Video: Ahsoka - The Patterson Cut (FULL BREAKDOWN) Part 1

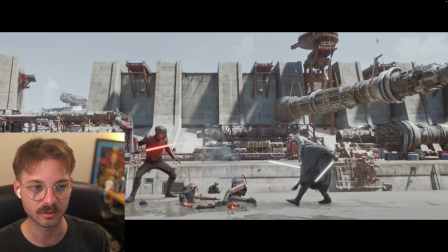41:24 It just like makes Ahsoka look really cool, and the fight is fast, but you still get kind of all the little moments. And then this is what it was in a show.
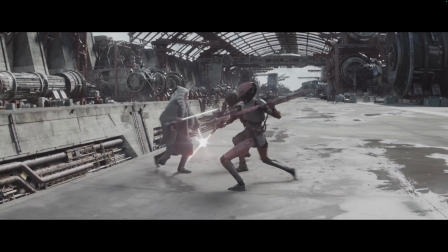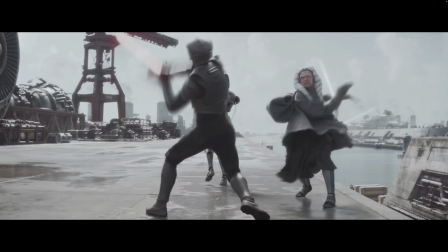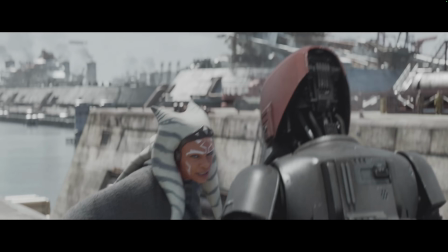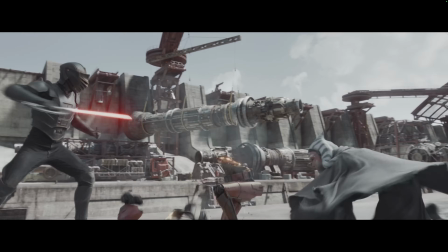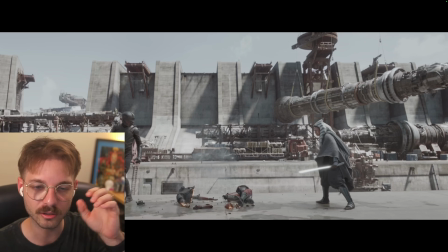41:56 But did you notice that there was some of those like very like, you know, movie moments or TV moments where the character like looks at the camera or towards the camera for an extended period of time, and it's supposed to like get cool points for the character or something.
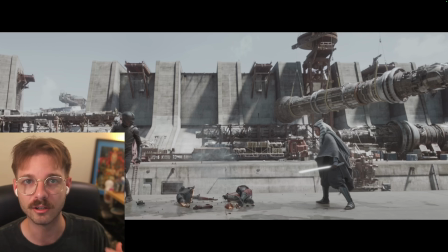42:15 But to me, it's like it like takes me out of the fight when we have those moments, especially when it's supposed to be quick.
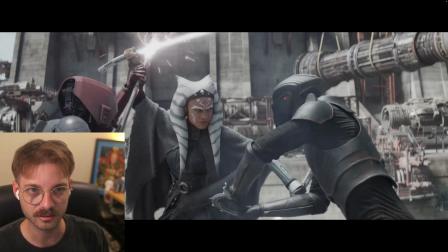42:24 So you'll see like a moment like this.
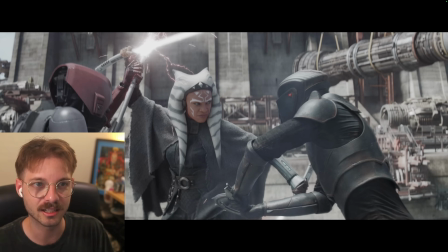42:30 Having these two kind of go in and like, you know, try to push into her.
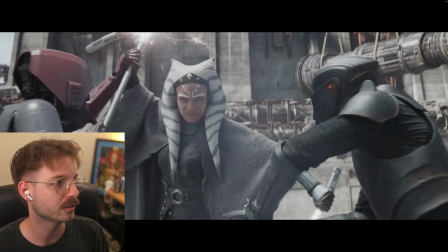42:36 And then you have this moment kind of where she looks at the camera and then gets out of it.
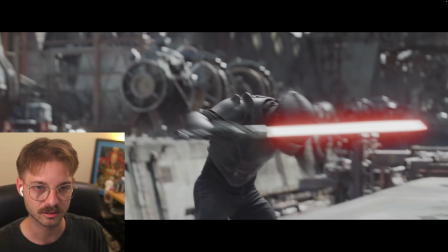42:45 And then that kick, I feel like was so slow. Slow kick, slow like movement out of it.
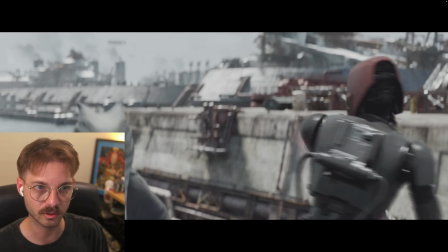42:53 And then we have way too much time here.
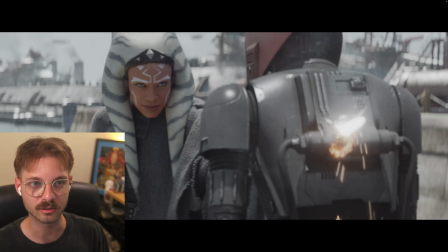43:02 And then this moment too, you know, she's just like staring at the camera or towards the camera, and then we move.
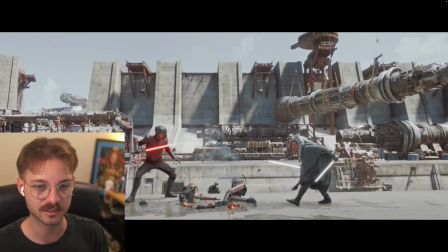43:10 And it's like all that stuff just like stops us in our tracks with the flow of the fight.
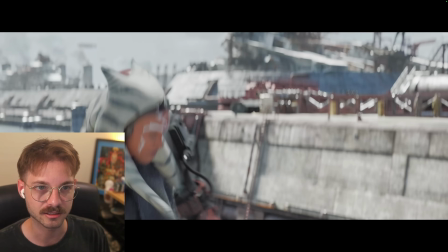43:17 So again, this is my version.
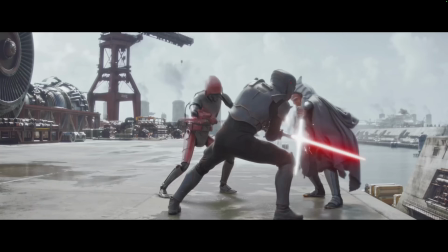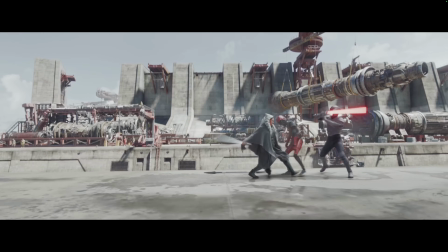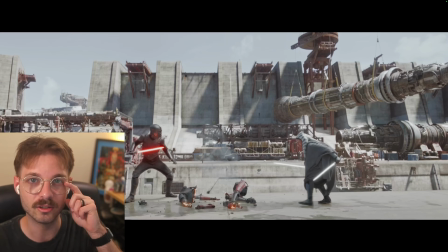43:33 So again, we didn't need those moments with Ahsoka. We didn't need, you know, to just sit there in the middle of a fight and have like a little facial expression kind of thing. It's just like, I don't know, that for me really takes me out of a fight. And so I just really like, I like going through each of the fights and kind of like, you know,
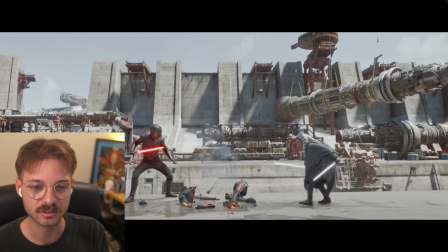43:52 removing those little tiny moments that, you know, just elongate things unnecessarily. And then just like continue to focus on the flow and how things move along. I think that especially during a fight, you want the flow to like just keep going.
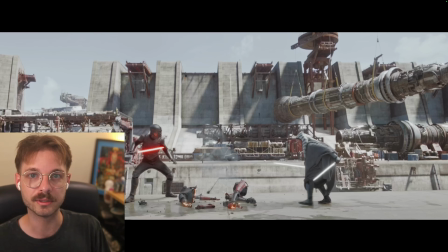44:10 And it's good to have little moments that kind of take you out of the flow. But the moments I think that they chose were just a little unrealistic, or, you know, it definitely felt like, hey, we're doing that thing, you know, you get to see your character say like,
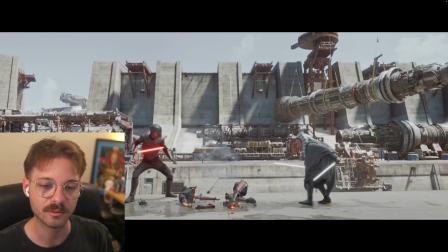44:27 hey, look at me, look what I'm doing. And I just felt like it was unnecessary here.
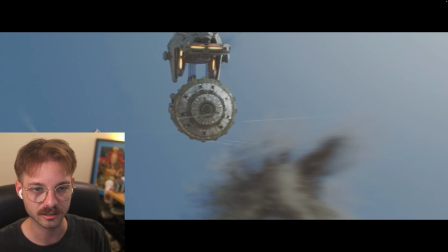44:32 Also, I'm pretty sure, I can't really remember, but I'm pretty sure I cut a good amount of like the bickering between Chopper and Hera. Like, I think it's fun, and I left as much as, you know, was necessary to get the point across of what's going on in the scene. But like too much bickering during stuff like this sometimes can get like annoying.
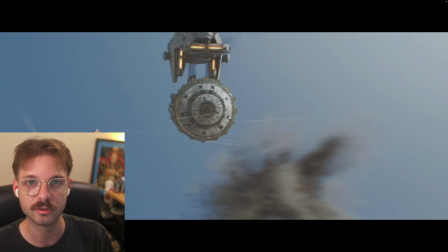44:53 and also just like doesn't move the story forward. So that's that.
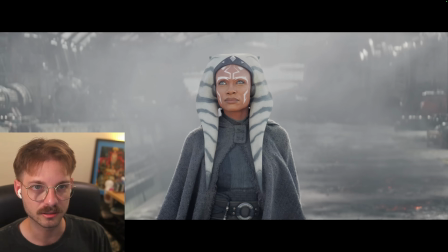44:58 Let's see what else we have here. Yeah, this is another one of those shots I'm pretty sure that I like. Yeah. Just brighten up the image and give her more saturation in her face and just more contrast overall in the shot.
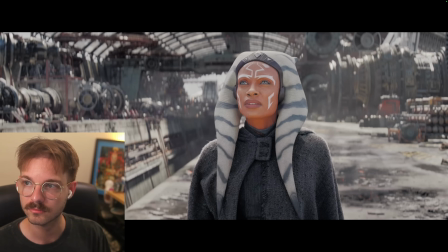45:15 I feel like really makes it pop. Yeah, like you can really see it here in this shot.
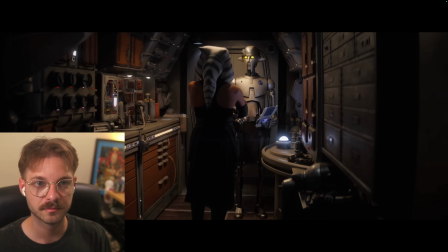45:22 So what did you find?
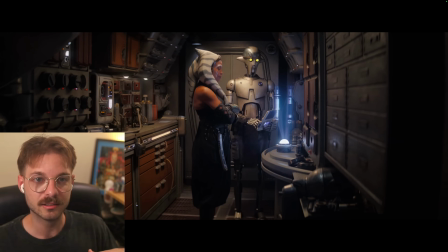45:26 Yeah, so now in my movie, she gets on her ship and now she's talking to Huyang.